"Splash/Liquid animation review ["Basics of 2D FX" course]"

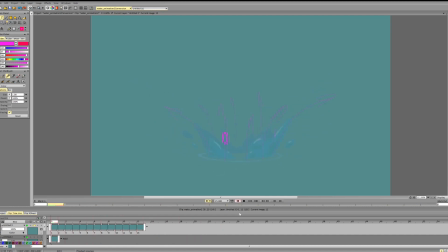8:59 So you see, now we have particles that are going to the camera, and not just particles that are going to the sides or something like that. So if we really want to sell, for example, the scene in terms of
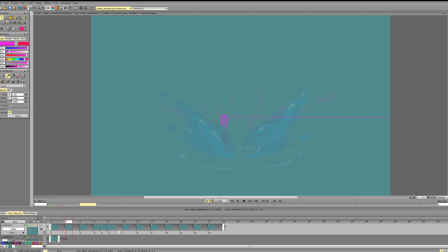9:18 the volume and the perspective, we need to add particles that emphasize the perspective. And it's not always the case. We don't always need that.
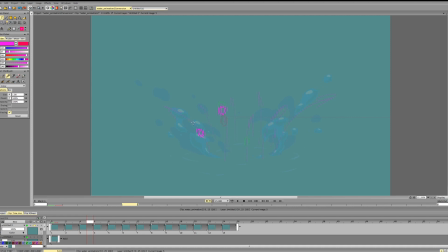9:31 In many games, we just have to make an interesting animation, and actually show it in perspective is not the point. So that's also one thing to consider.
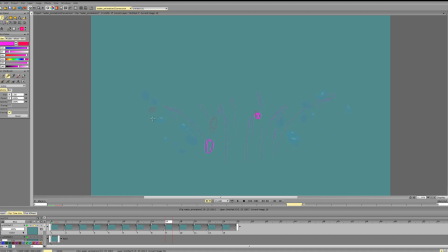9:44 We don't always need that, but when we need that, it would be nice to have this kind of variation. and difference in direction between particles.
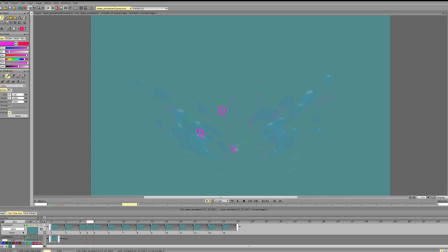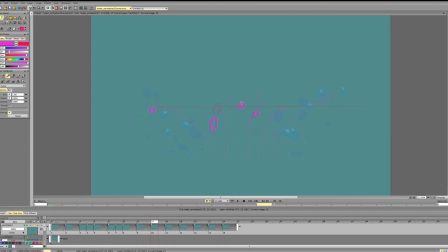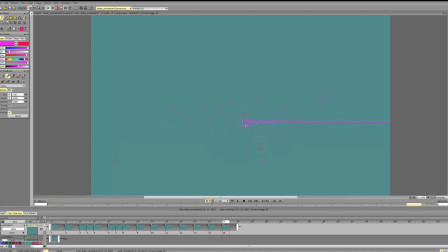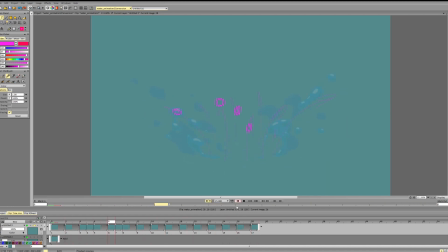And I hope you can see that way we have an indication of space and volume
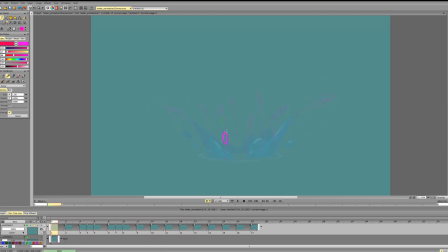10:49 through adding just a bit of particles. So you can also make the particles that are going away from the camera, and then they will become smaller as they go. Can have a slowdown.
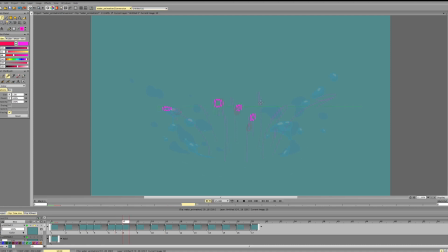And after the slowdown, size will change more as they go further on the line.
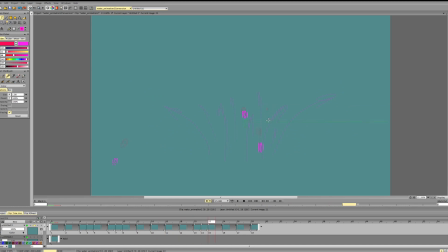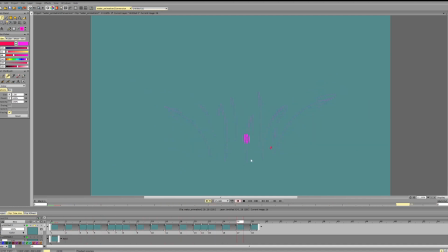And that's just noise, it's not for this animation. In particular, it's just something to keep in mind if you're going to animate an animation in space,
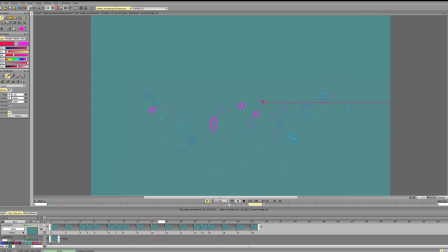11:56 and if you have a goal to make an animation that shows volume for the scene that requires it. Because right now, everything is going straight to the side.
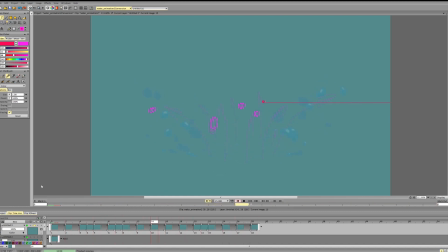12:11 We don't have much of variation here because the curves kind of always turn sideways. So the difference is that to show space here, for example, the curve looks like this
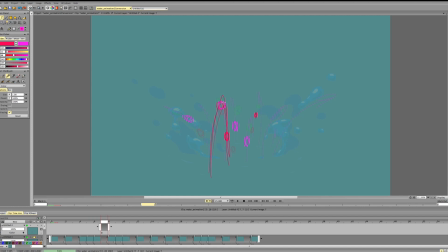12:28 and the size changes. So we start with particle smaller, it gets bigger, and it gets bigger here. Same thing here. So the curve looks like this.
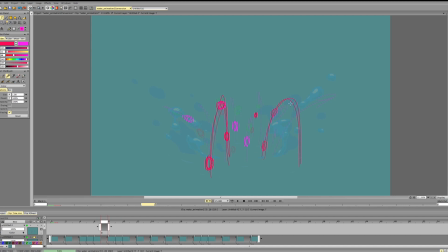12:41 Start with particle here, gets a bit bigger here, and it is the biggest here. Start.
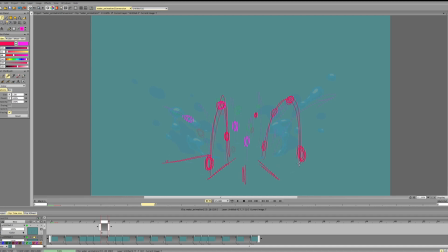12:52 So essentially, imagine lines radiating from the splash, and we're connecting
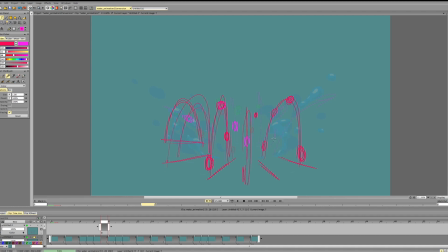13:07 and this is how it works essentially. It can be like this, smaller one, more steep line,
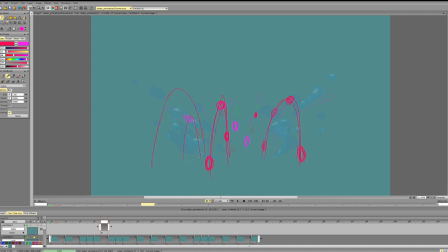13:21 or it may be like this, or it may be like that, or it may be like this. Hope that's clear. So in terms of talking about the animation itself,
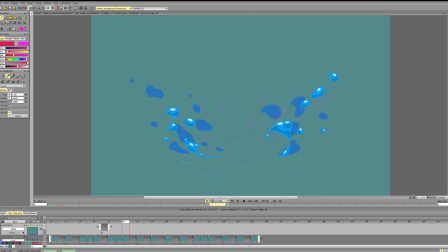13:40 other stuff, so it would be nice to break up the highlights a bit. They're too similar in size and positioning,
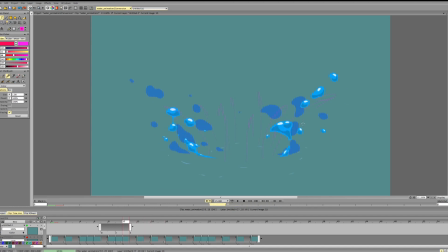13:53 and we get a sense of symmetry that it's not there. Same thing here, it would be nice to have a bit more variety here. So for this additional blue layer, I'd keep the shapes a bit different from the front layer.
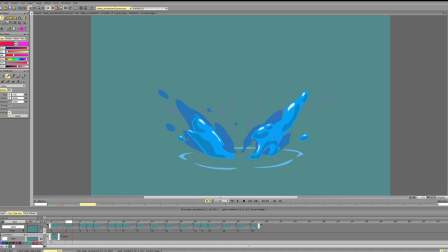14:12 So you see, the thing is that
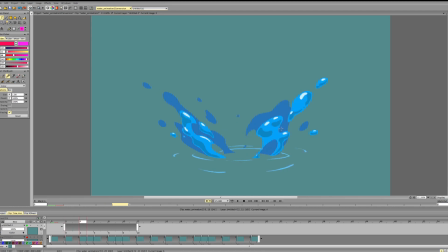14:17 I have this shape here and the same shape in the background, so they kind of add to the repetition. And the second thing is that we have this shape here and it exactly repeats here, blends with the shape here.
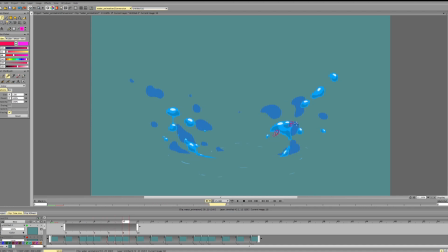14:40 And again, we have this kind of trajectory where it goes and it falls straight down. So we'll do this curve. So it starts like this and then goes like that.
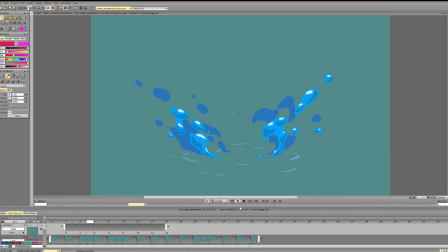14:59 And for the most part, that's it. The splash looks nice. It's mostly about small stuff, like figuring out the design uh, and making sure that it works. And yeah, I think that this adds
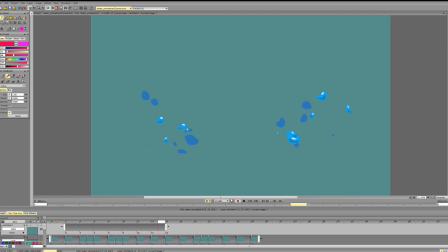15:16 some perspective to it because it has size of change of size, and it adds some variation. So that's it, I guess. Wish you good luck with your animations and see you later.